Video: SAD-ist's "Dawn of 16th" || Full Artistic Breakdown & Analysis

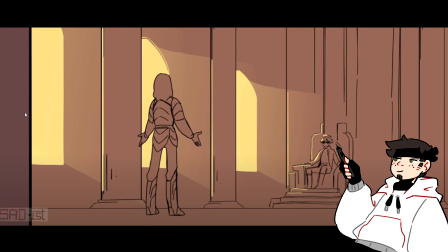[4:07]
Now, we're not on eye level with Aerith, and we're definitely not on eye level with Dream. But what we're establishing here is a bit of a power dynamic, right? Dream is set to be over Aerith. Even though Aerith is king, he's sitting on the throne. But Dream, from a perspective-wise, is standing, and he's placed above Aerith for this shot,
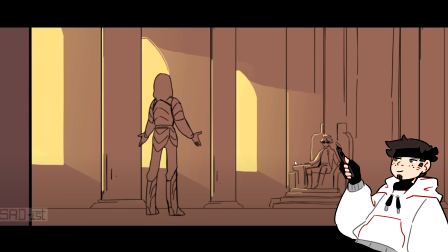[4:26]
kind of showing, as we're hearing in the animatic, or in the animation, Dream talking about how it's him who gives Aerith power,
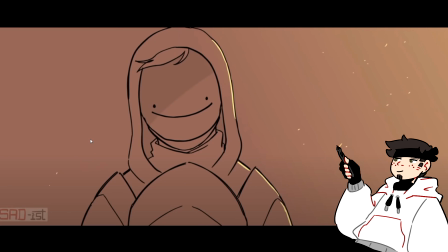[4:35]
you know, placing himself above Aerith. Even here, we see a height difference. Aerith, once again, is lower.
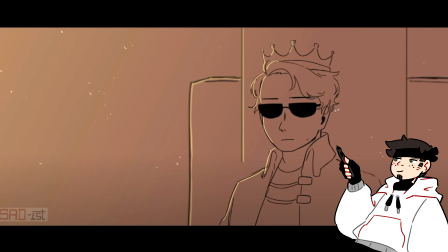[4:41]
His head, he has a lot of head space up here. He's lower on the shot. He's eye level with us, while Dream is placed ever so slightly above.
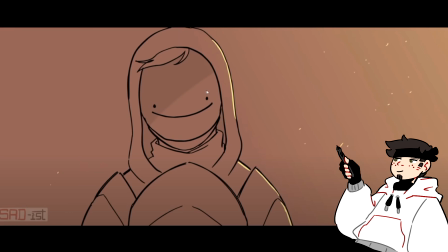[4:49]
We don't get a ton of head space with Dream. Dream's placed a lot higher and looking down, again, showing that power dynamic.
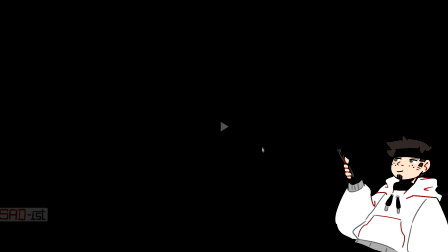[4:58]
You know, we get this really cool shadow that obviously makes Dream look a lot more sinister.
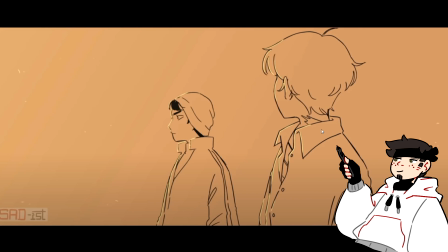[5:04]
We get another establishing shot. Something that SAD-ist does a lot as well are these blurs. And something we'll see implemented used a lot more later are lowered opacities for lines to show depth. So obviously this blur shows us some depth.
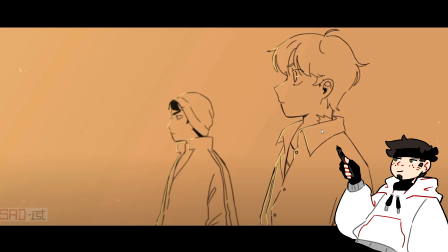[5:20]
We see Tubbo in frame, we see him in focus, and then obviously Quackity kind of gets put in frame.
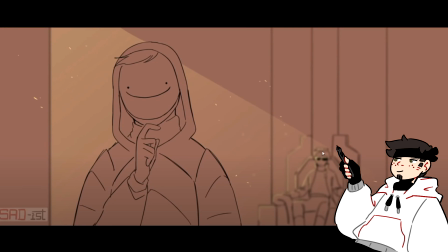[5:28]
We once again go back to Dream, again still keeping that power dynamic, still keeping that Dream being taller, being above Aerith in the background, blurred out of focus. Kind of like you see in movies, Aerith comes into focus as the question gets diverted to him.
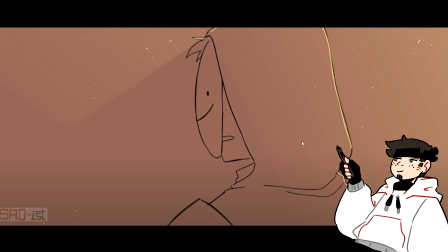[5:47]
Something really cool that SAD-ist does throughout this whole thing is the lip flaps, the lip animations. She animates lip syncing very, very well throughout this whole thing. I think it is what puts this animation a cut above a lot of the other stuff produced, a lot of the other animatics produced in the community.
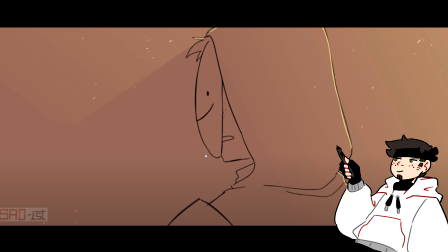[6:06]
And it's because she puts a ton of focus onto really making the characters look like they're saying stuff and look like they're saying the lines. And she's very, very good at it. Something she does that most people wouldn't maybe not realize unless you do a lot of lip syncing is she's moving the chin as well while she's doing lips.
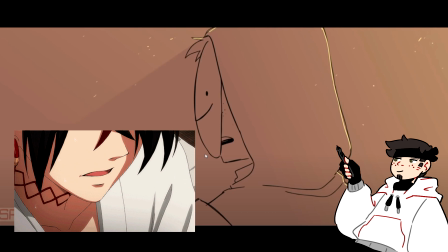[6:24]
She's not just moving the mouth up and down.
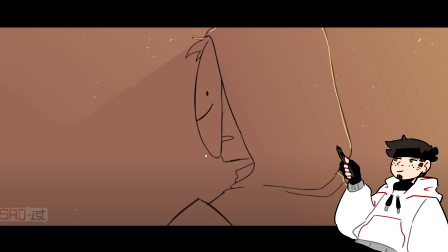[6:27]
She's taking that chin and she's bouncing it up and down as needed for the voice lines to make sense. So it gives it just that little extra bit of movement to make it feel like he's really talking.
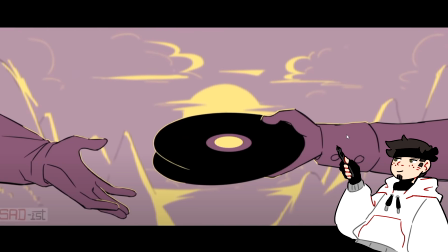[6:44]
Something really, really cool that SAD-ist does throughout the animation is background colors, and she's very good at this. She's been good at this in her past 2 animations that were done with the Dream SMP. She's definitely gotten better. You have a much more consistent color palette throughout this whole thing.
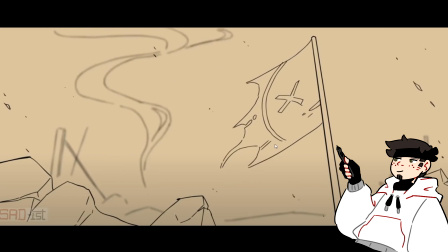[7:03]
The purple, the sunset, it's really, really interesting. This is I believe the first instance we get these sort of lower opacity lines in the background. And the lower opacity, when you take the opacity down on something, you make it more transparent. Now,
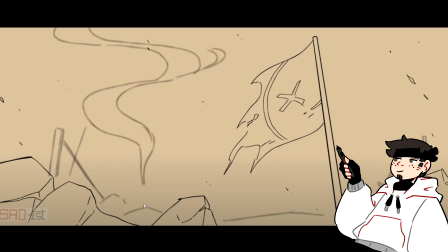[7:19]
she takes the lower opacity, she lowers it down, and it adds depth. And she does this not only with backgrounds, but with characters, and that's super important later on for some of the really interesting shots in the fight scenes, because we were able to better understand, our brains are better able to understand where characters are placed in a scene when there's not necessarily a very intricate background.
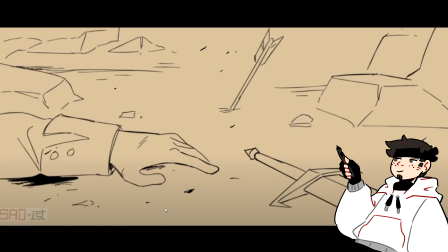[7:39]
Again, we get these really cool particle effects that come and they float across the screen. Because if you were to take this kind of shot and not have these particle effects, you're just kind of zooming out and unblurring on sort of a random shot. But because we get these particle effects, it adds that little bit of extra depth.
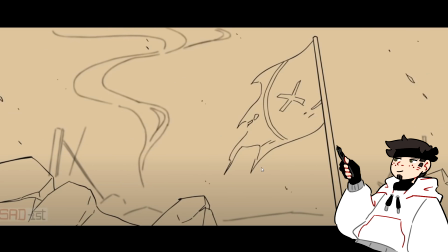[7:57]
So she can get away with not really having much animation on this shot.
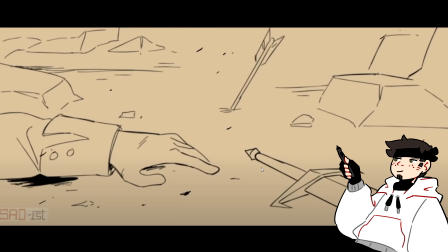[8:02]
Like the hand isn't moving, the sword is moving. Obviously this is a dead body, but like the only quote-unquote animation on this shot are these particle effects. But because the shot is fairly short, it's enough. Like we don't need anything more than that.
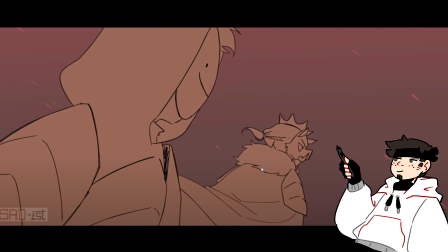[8:16]
We get Dream and Techno here, and once again, and this is something that she's very good at, these characters aren't being animated right now. These are still frames, but she's quote-unquote animating them because she's moving them, right?
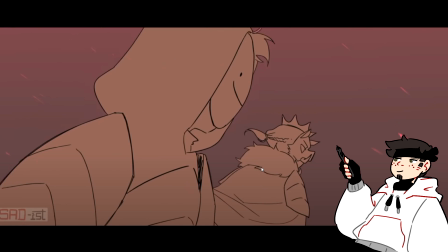[8:32]
They're being moved. You would think that this frame and this frame are different, but they're not. She's simply bringing Dream down and bringing him more forward, and because this is so fast, right, I'm going frame by frame, but if we come back here,
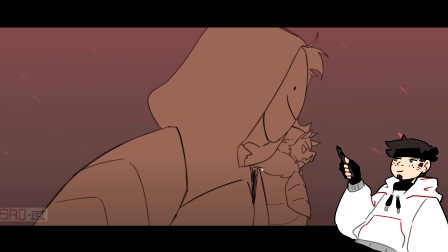[8:46]
because it's so fast and it goes right to this black, right? Between this shot and this shot, these are very different shots. Obviously, we're getting this zoom in onto Techno, but because Dream almost comes kind of forward, kind of close to the camera,
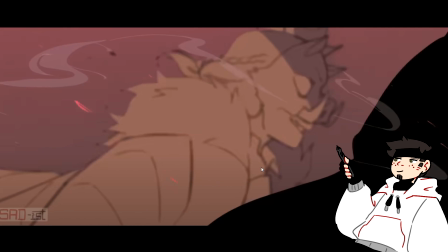[9:01]
when you go through it super fast, and we can see here, this smoke, this is supposed to be Techno smoke, this is supposed to be coming out of his nose. It's actually layered in front of Dream, which is probably some sort of mistake in the layering.
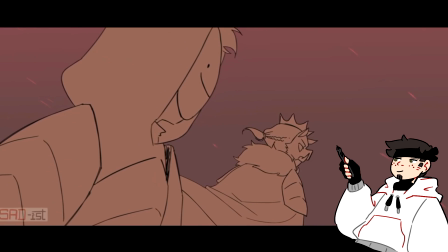[9:16]
However, it doesn't really matter, because when you look at this, it's so fast that you don't even see it.
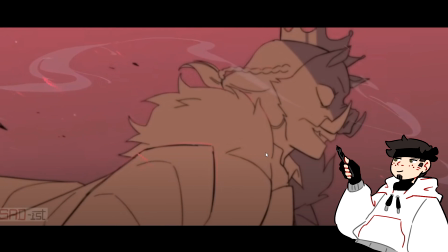[9:22]
You don't even care. Something also that we get that's really cool is we get these really cool camera shakes. She's very good at doing camera shakes, where we zoom into Techno, we have a camera shake, and that's what we use to transition.
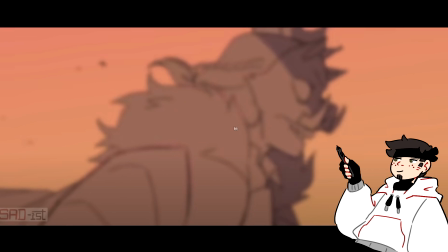[9:34]
It cuts to this really bright background, like Techno's color doesn't change, but the background's color suddenly changes,
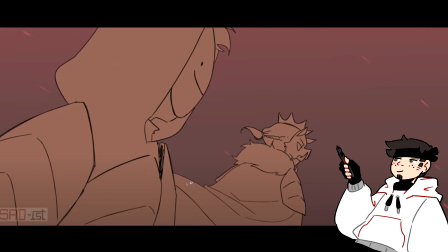[9:42]
and then we switch right to Tommy, which I think is very, very cool and looks really good in full animation.
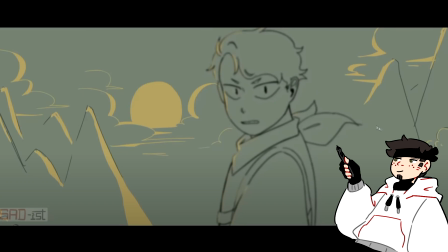[9:49]
So we go to black, And we get this side panning zoom out
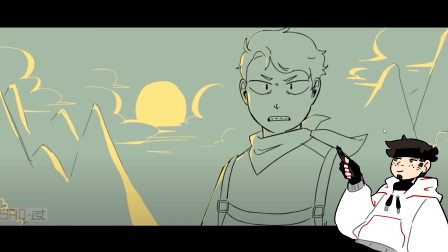[9:57]
that I like to look at it as if, even though Tubbo is, we will see in the next shot, looking up at Tommy,
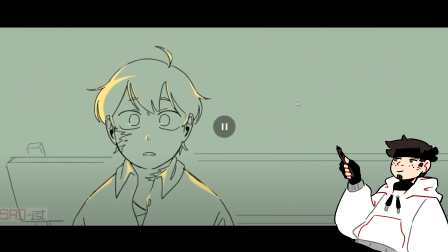[10:03]
the way that the camera shakes kind of very, not unnaturally, but very human.
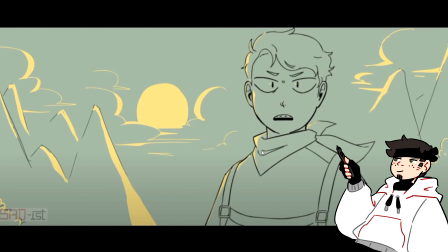[10:11]
It's not a kind of robotic panning out. It's sort of at this angle. Let's see if we can see it again. Yeah, it zooms out at this angle, and it kind of tilts, and it blurs a little bit, right,
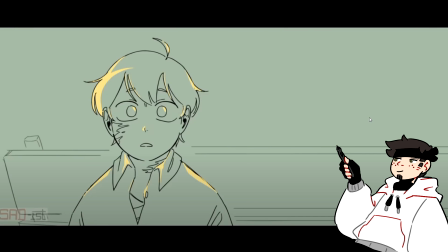[10:23]
as we're looking up to Tommy, and then it swivels around, right?
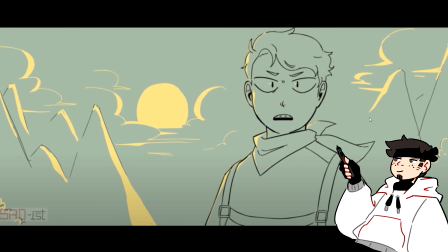[10:28]
We get a bit of drag on it when it comes around.
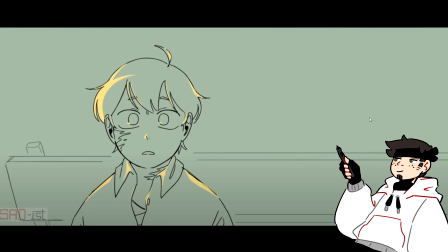[10:33]
See, it comes forward and then comes back a bit. It sort of does a bit of a, like, it comes over and then it comes back ever so slightly. And Dream, I love this shot so much, and we'll explain why.
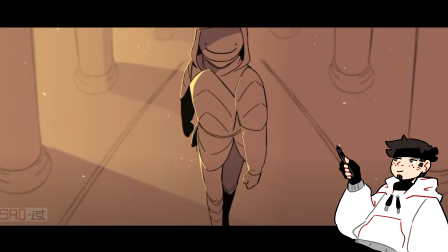[10:48]
So this is once again another cheat, because Dream looks like he's moving forward and he's not.
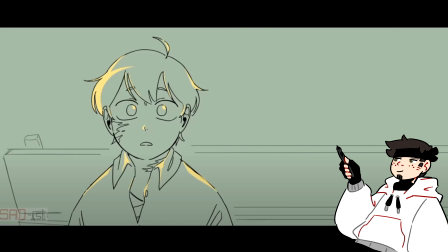[10:57]
He's not taking any steps. He's not being animated, right? It's a still frame.
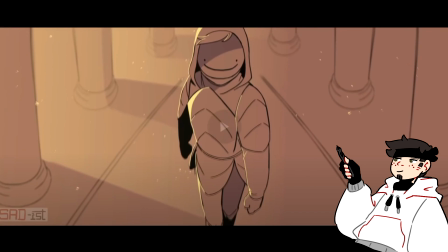[11:02]
Let's look at the shot in its entirety as it goes into its transition. That's the shot. We get Dream moving forward, but what we get is, because of the way that she has the movement,
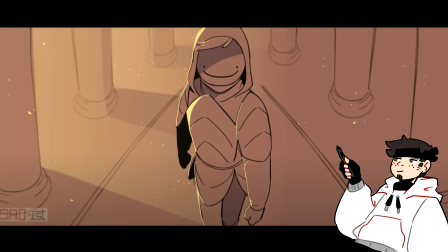[11:15]
because what she does is Dream moves towards the camera, she's taking his body, his character, and she's using like a transform tool to make it bigger. And so it comes closer to the frame on us, and she's doing the exact same things for the particles that are in the
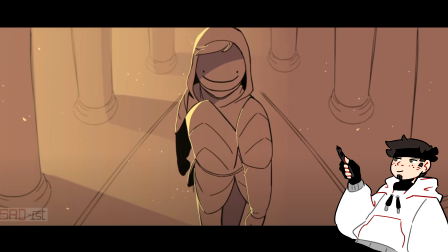[11:33]
background. The particles are moving in the exact same way that Dream does. So we get this really cool looking shot where the background feels like it's moving away from us, Dream feels like he's moving towards us, and because of the pose that he's in, it almost gives us this 3D effect where it looks like he's coming towards us.
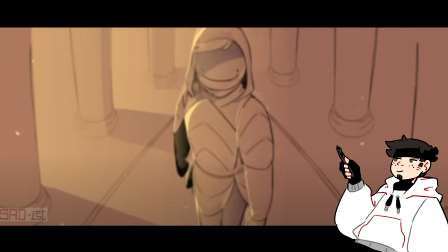[11:51]
It looks like he's moving in our direction. And then, this is my favorite transition of the whole thing, we get this really cool inverse shot.
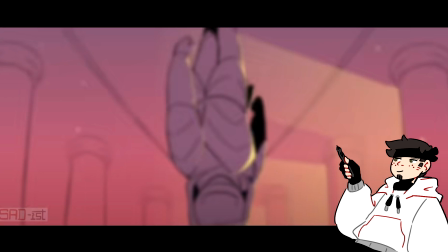[11:59]
And you don't, this shot is one frame.
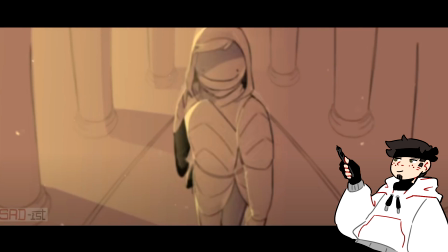[12:03]
It is a singular frame in the animation. And we get a bit of a camera shake.
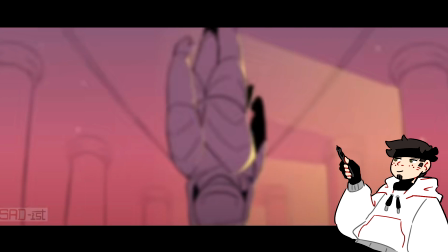[12:10]
We get this sort of weird fade. She's probably overlapping something.
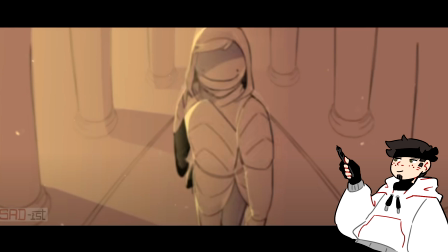[12:15]
I think she double Dream's frame, double Dream's character, and then offset it and then blurred it. That's what I'm guessing she did.